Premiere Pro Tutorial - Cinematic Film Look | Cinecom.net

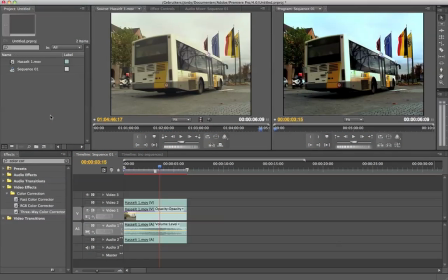5s
Hi everyone, this here is Jordy from Yepper Design, and welcome to another Premiere Pro tutorial. I had a request from someone named Vezia. He asked me how to make a tutorial on how to color grade your videos to give it a cinematic film look.
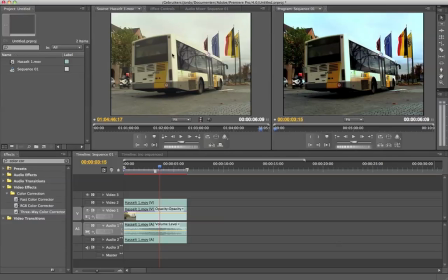24s
Well, here it is. This here is my original footage, and this here is my color graded footage. Now I have to say with this that a color graded cinematic look can be different on the feeling that you like to create.
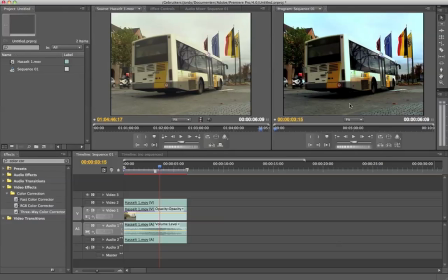42s
If you like to create a horror scene, then your color grading would be more to the green side. And if you want to make a love scene, I don't know, something pink, a pink color graded, an action scene, it should be something blue or something like that.
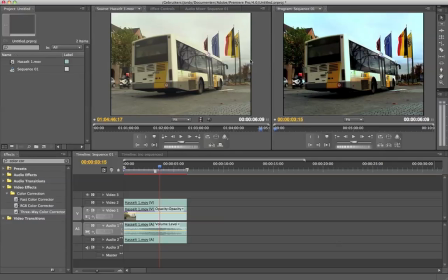61s
Now, this tutorial will just tell you how to make something standard. So we're going to create a little more warm feeling. As you can see, the darker tints will come up. The colors are much better.
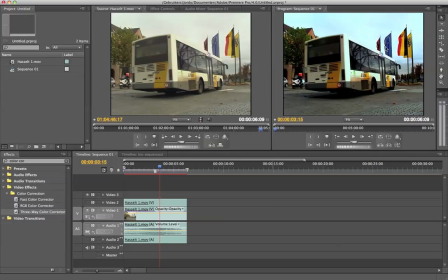75s
You can see the flags here, very good, the difference here. Okay, let's just start on it. I'm going to delete my footage I've just made.
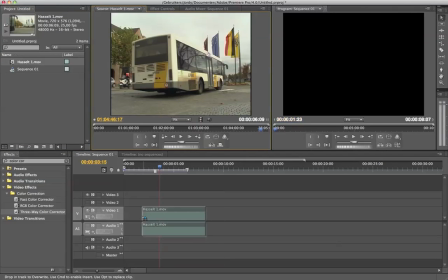88s
I'm going to drag the rough footage onto my timeline. So here is a new footage.
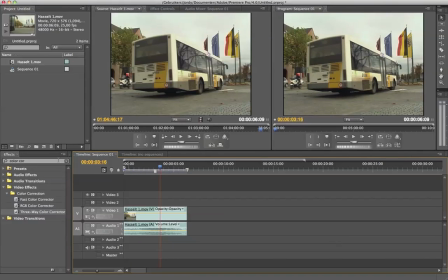93s
This is the original. And we're going to start by adding some effects on it. First of all, the three-way color corrector. So we're going to search after color corrector, which should be under video effects, color corrections, and then here, three-way color corrector. I'm going to drag it onto my clip.
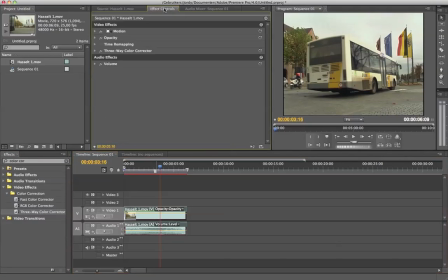112s
There we go. Go to effect control and open up the three-way color corrector.
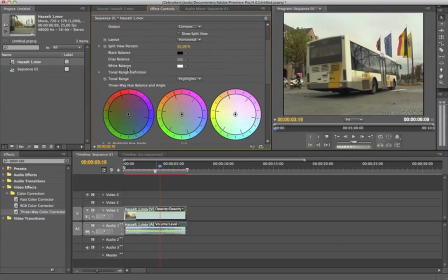118s
Now you see some, you see a lot of things here. Now you already see three, I don't know how you say that, rounds, angles, rads, not rads, wheels, I'm gonna call it wheels.
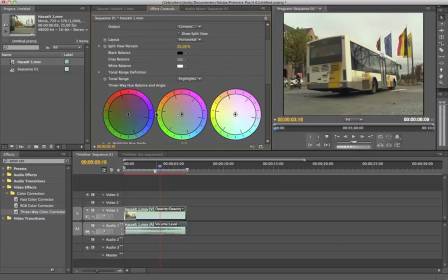133s
Yeah, you see three wheels right there. The first wheel is for your black tones, so your shadows. So you already see here in the bus. And then on the downside, some blacks. This here is black in the flag. We have one black stroke. Here's a little black area.
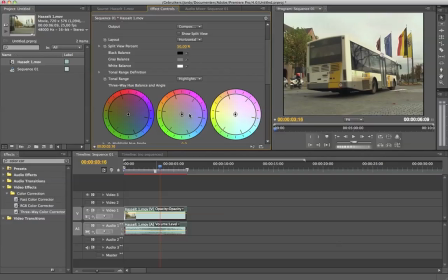153s
Then we got the mid-tones here. The mid-tones are the gray tones. The roof of this house, this building, the street is gray. Are the middle tones? They're actually between the shadows, the black tones, and the white tones.
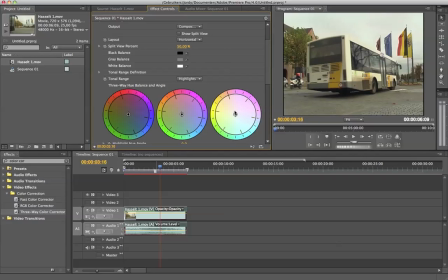171s
And that's the third wheel, that's for the white tones. Definitely the sky. Also the bus here. The bus is white. This motorcycle here has some white spots.
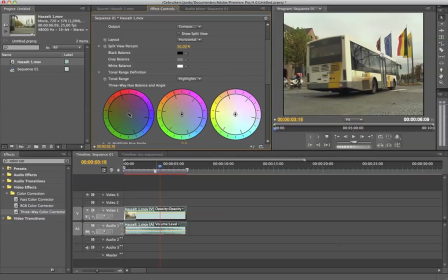184s
Okay, so we're going to change these tints. The black tones, we're going to give it a warm feeling. And we're going to do that by giving it a little yellow to the yellow side. I'm going to pump it all the way to the yellow. You can really see it's yellowed out here and then the bus.
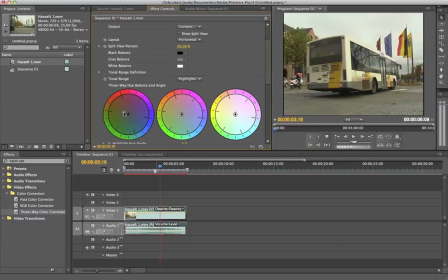204s
Okay, that's ugly of course, so we're just gonna give it a little yellow feeling like that. See, just to give it a warm feeling. And the rest we're gonna make a blue. A little bit blue, not too much for the mid-tones.
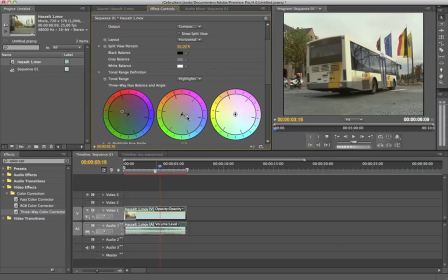220s
The same thing as the black tones, just a little blue. Not too much, a little bit. In this case, especially because we're outside, so the clouds should be blue. Okay, then the white tones, I think we can make it all the way to blue.
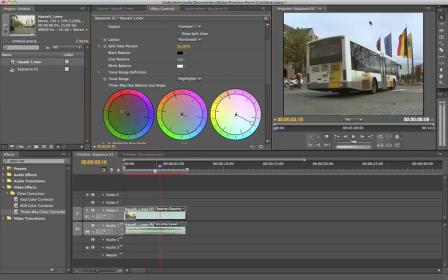238s
And especially the white tones, because the sky is blue, so we can make it all the way to the blue. But again, that's in this case, okay? If your video is inside, play with it.
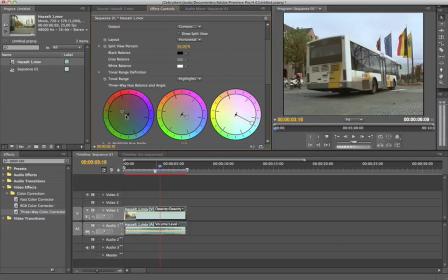255s
Till you get something out of it. But this is something standard. Your black tones, a warm feeling, and the rest a blue feeling. And it depends on how much you want or the feeling you like to create.
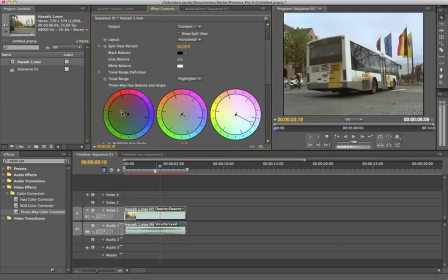268s
Now, if you want to create, instead of a warm feeling, that horror thing, you can go to more to the blue for the black tones. And then in the mid tones, we're gonna create this green thing.
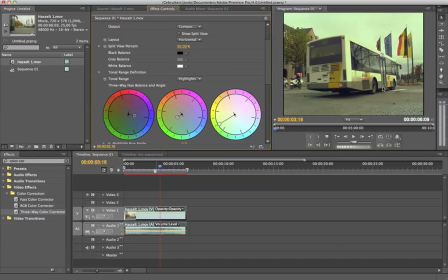285s
See, like that. See, you're already getting a little more horror feeling here. Note something standard is yellow, a little bit blue, bluish. If you want to give it more action, you can go to red, more blue, a little more blue, like that.
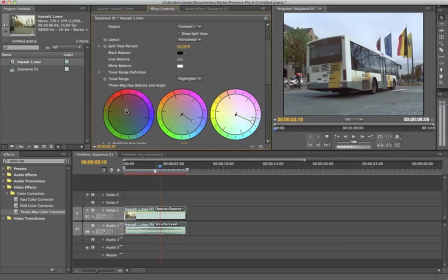305s
This is more the action feeling in it. Okay, so you just need to play with it and look at it and then feel what it's and get the feeling of it of the color of the correction. I think this is something very hard to explain.
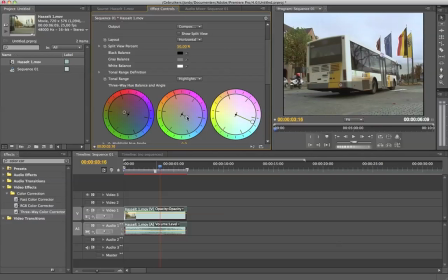323s
Okay, so this example, little bit of everything. Yellow is warm feeling, red warm feeling, blue is more cold, green that more nature style, I don't know. Okay, but make sure you're not going everything blue or everything pink or something like that.
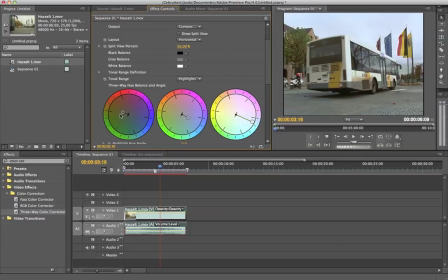343s
Now make sure your black tones are always something different. Like in this case, a yellow, little yellow part, and the rest bluish. Okay, something like that. Okay, now that's it for the three-way color correctors.
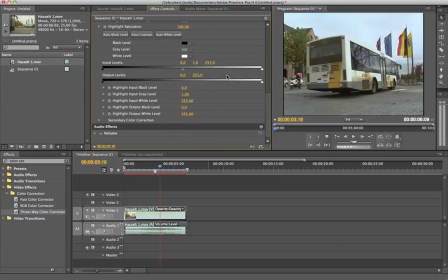360s
I know there are much more settings in here, but we're not going to use that. Now we're going to create adjust the black and the white colors. In other words, the brightness and contrast.
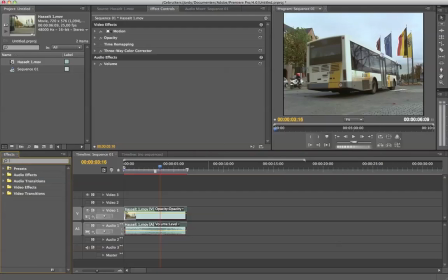378s
We're not going to add brightness and contrast, we're going to add Pro Camp, because there are some more settings here at the Pro Camp. It's under Video Effects, Adjust a Pro Camp. Drag it onto your clip, and here it is, Pro Camp.
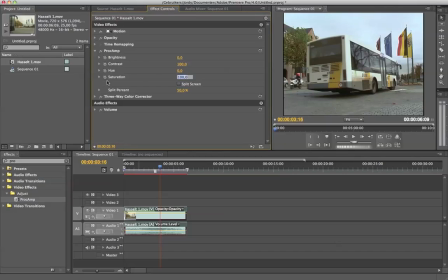392s
And the first thing we want to do is bump up saturation to 200, which is the maximum. You see, I can't go further. 200 is the maximum, and this will create good colors.
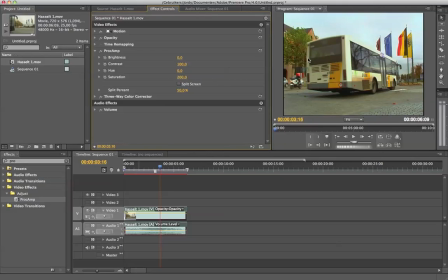404s
Now, if you don't want these very hard colors, you can change it to maybe 150. If you're making a hotter scene, you can even make it below the 100. Let's say 80.
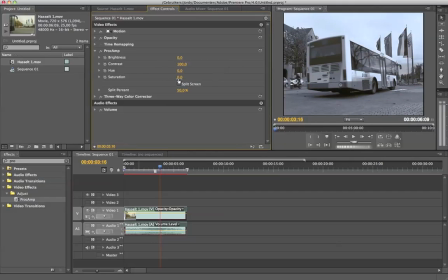418s
Of course, if you go to 0, you got black and white. If you want that, that's also fine by me, if you're making a black and white video. But in this case, I'm just going to pick 200 to make it very hard colors.
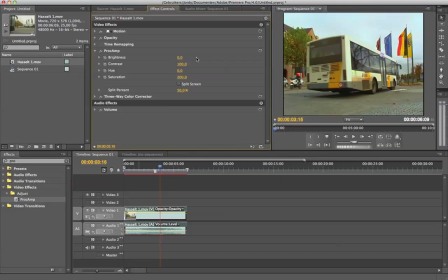433s
Now I'm going to change with brightness and contrast. Okay, I'm going to bring down the brightness.
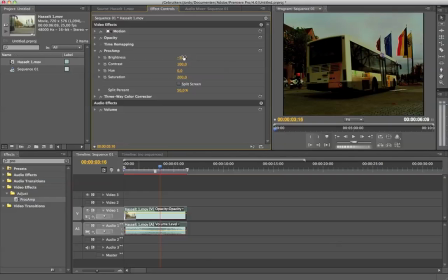441s
How much? Pretty much. Let's say minus 30. Now this is dark, so we have to bring up the contrast.
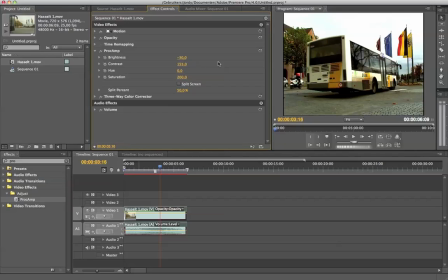450s
This will make it lighter again, but it will leave actually the black tones a bit. See? Of course not too high. Now of course if you wanted like 200, this could also be a nice looking thing if you're looking for this.
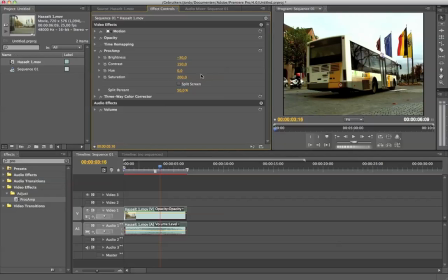467s
But in this example, I'm just gonna take 150 maybe. Something like that. Or 140. No, just take 150 maybe. 150. Oh, rendering. I'm gonna cancel that. Don't need rendering.
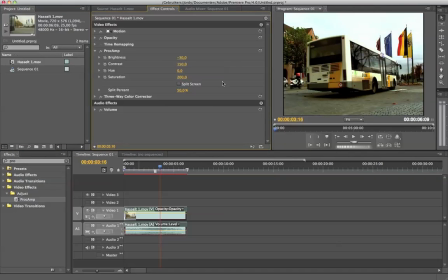483s
Okay, 150. Let's say 150. That should do you.
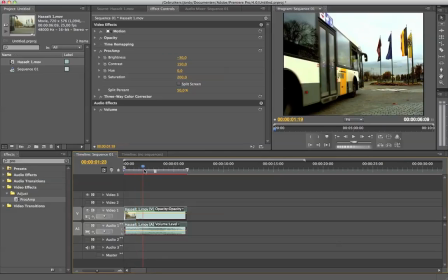488s
Now this is already it. This is our film look. This should be the film look.
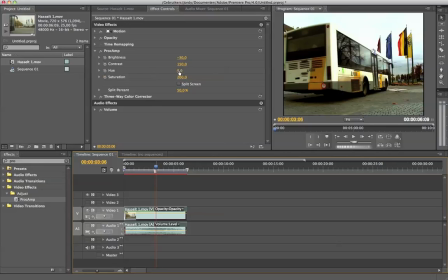495s
Oh yeah, by the way, we also have the U, don't touch this. Okay, let me just show you what this is.